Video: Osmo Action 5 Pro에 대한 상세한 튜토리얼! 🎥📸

Good morning, folks. Today I'm going to take you on a hiking trip and show you how to create a cinematic vlog
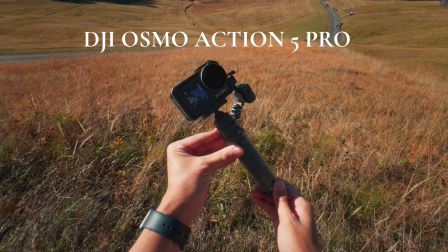(0:06)
using the DJI Osmo Action 5 Pro that I'm filming on right now.
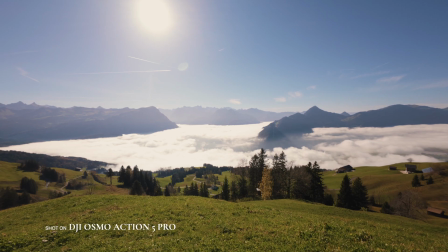(0:12)
So that by the end of this video, you will be able to understand how to use this camera and also create a cinematic vlog for yourself. And what I really like about the Action 5 Pro is that it's portable.
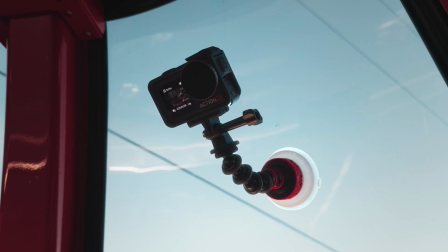(0:25)
You can easily bring it along, including the accessories to capture your shots more effectively.
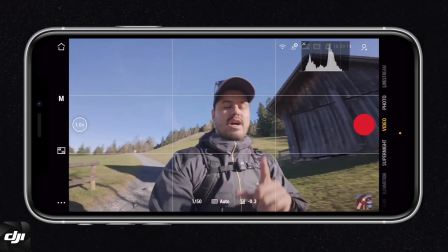(0:30)
So let's talk about the camera settings I'm using on the DJI Action 5 Pro.
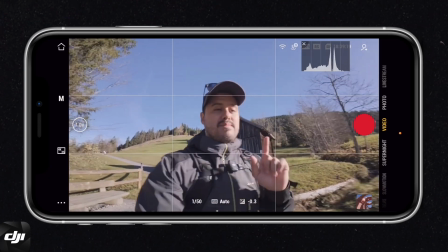(0:36)
So I will be using the DJI Mimo app. I have the iPhone connected to the Action 5 Pro.
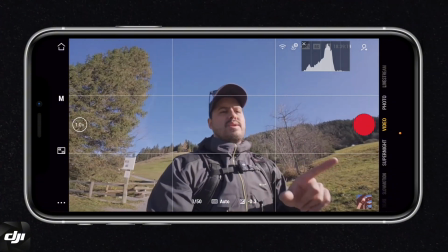(0:42)
This way I can do a screen recording and show you exactly what settings I'm using.
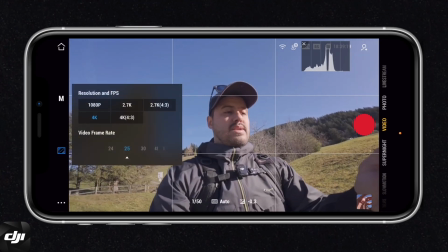(0:48)
So first up is resolution and frame rate. I shoot in 4K 25 frames per second.
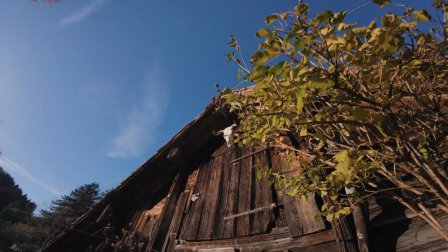(0:53)
4K gives me the highest quality possible and also allows me to reframe the shot without much quality loss.
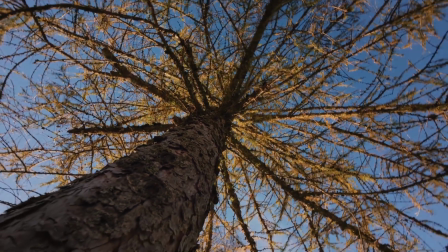(1:00)
25 frames per second is sort of the regular speed and provides a more cinematic look in my videos.
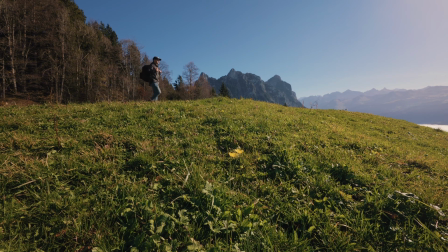(1:06)
You can also shoot in 24 frames per second, but because I'm in Europe, I choose 25.
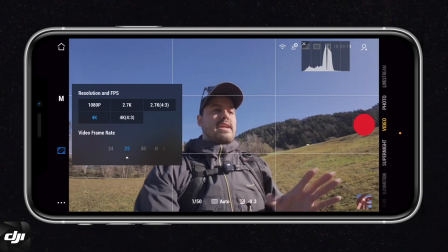(1:10)
But if you plan on slowing down the clip, then I recommend shooting in 50 or 60 frames per second.
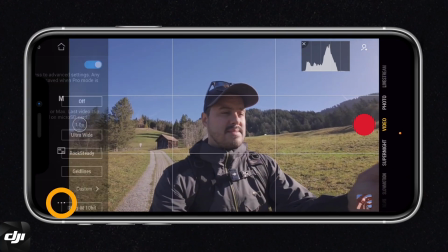(1:16)
So next up, let's look at the additional video settings by tapping over here. So I have the Pro mode enabled. This allows me to manually dial in the camera settings. We'll get into that later.
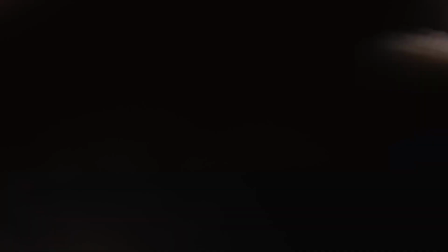(1:28)
Then as of the field of view, I use the ultra wide. This way I can fit more in the frame and have a wider field of view.
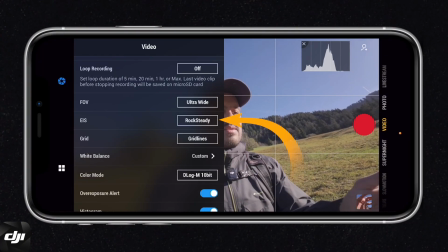(1:35)
As for the image stabilization, I use rock steady, and with rock steady stabilization enabled,
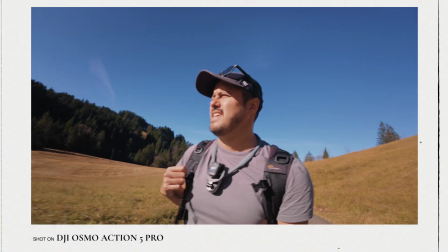(1:41)
it will compensate for the camera shakes, providing a more smoother looking footage.
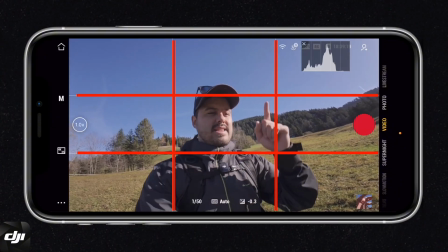(1:47)
I also have the grids enabled. This way I get the rule of thirds and can frame myself or the shot properly.
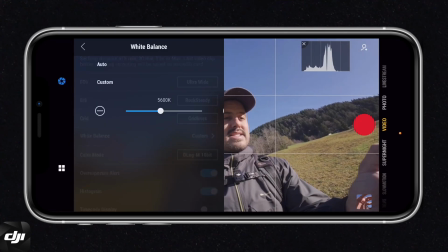(1:55)
Now, in terms of white balance, I leave it in custom.
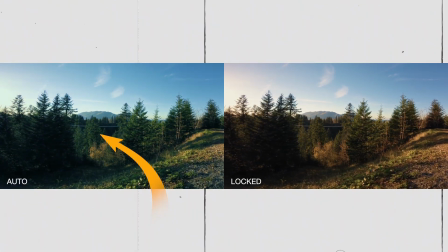(1:59)
Don't set it to auto, otherwise you will experience color shifts in your video, which is hard to fix later in the edit.
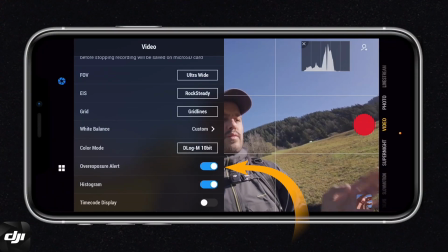(2:06)
I also have overexposure alert.
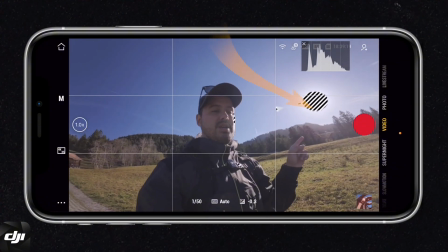(2:08)
And what it does is if you have an overexposed shot in your image, you can see you will get these stripes which indicate overexposure. My skin is a little bit overexposed and you want to prevent that.
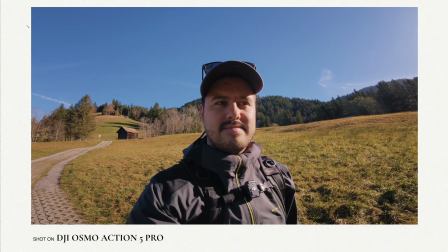(2:20)
So right now you can see there are no zebra stripes, which tells me that this is a well-exposed image.
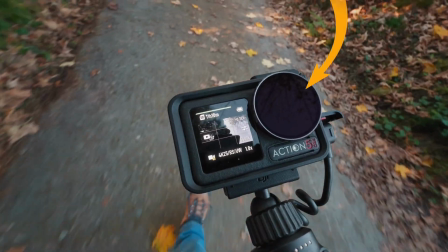(2:27)
By dialing the proper settings for shutter speed, ISO, and using a VND filter, you can control how much light enters the camera.
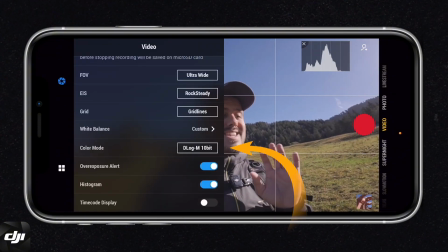(2:35)
But we'll get into that in just a bit. As for the color mode, I shoot in D-Log M 10-bit, which gives me the highest quality.
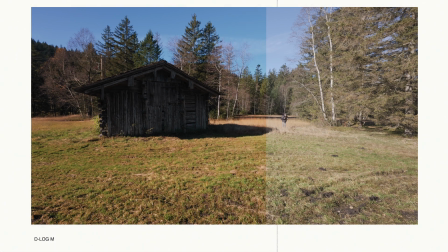(2:42)
And this way I can shoot in a flat picture profile, which preserves the highlights and shadows, giving me more flexibility when color grading in the edit.
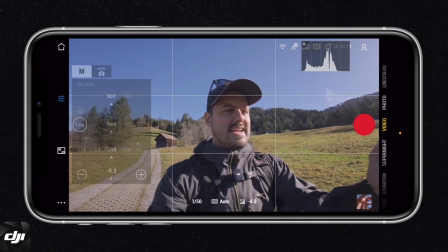(2:50)
So let's now look at the manual camera settings that I dial in by selecting M. You can see the shutter speed is set to 1/50,
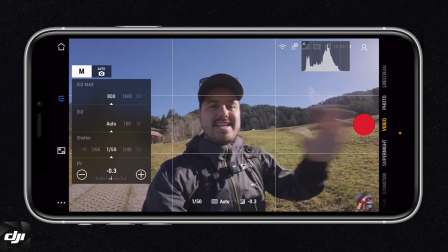(2:58)
which gives me that natural motion blur you're seeing. And this just provides a more natural look to my video.
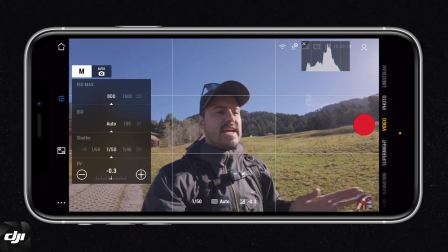(3:05)
In terms of the ISO, I've set a range between 100 and 800.
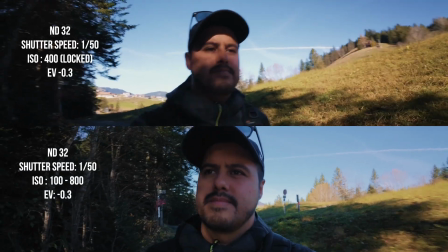(3:11)
So the lowest ISO would be 100. And whenever I move into a dark area, it will adjust the ISO.
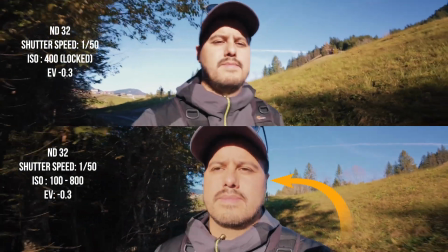(3:18)
This way, I don't always have to change my ND filter.
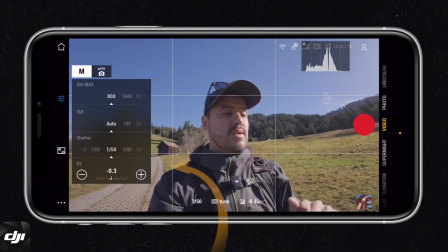(3:22)
Also very important, the exposure value below I set to -0.3.
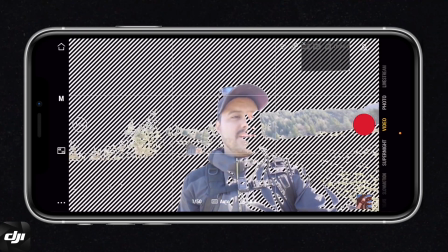(3:27)
So when I remove the VND, you can see that everything is overexposed. And for a sunny day like today, I'm using the ND32.
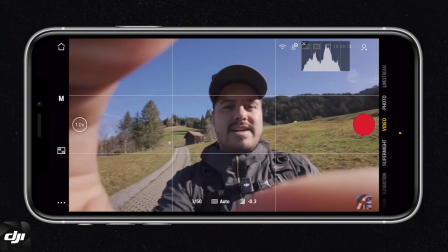(3:38)
So when I slap that on it, we have a well-exposed image. Next would be to use the DJI Mic 2 transmitter to capture high quality audio. And you can see I have it mounted onto this strap on my backpack, and you can see the audio quality sounds pretty good. It's also not windy outside. That's why I'm not using a windshield. And I highly recommend using an external mic instead of the built-in mic on the Action 5 Pro.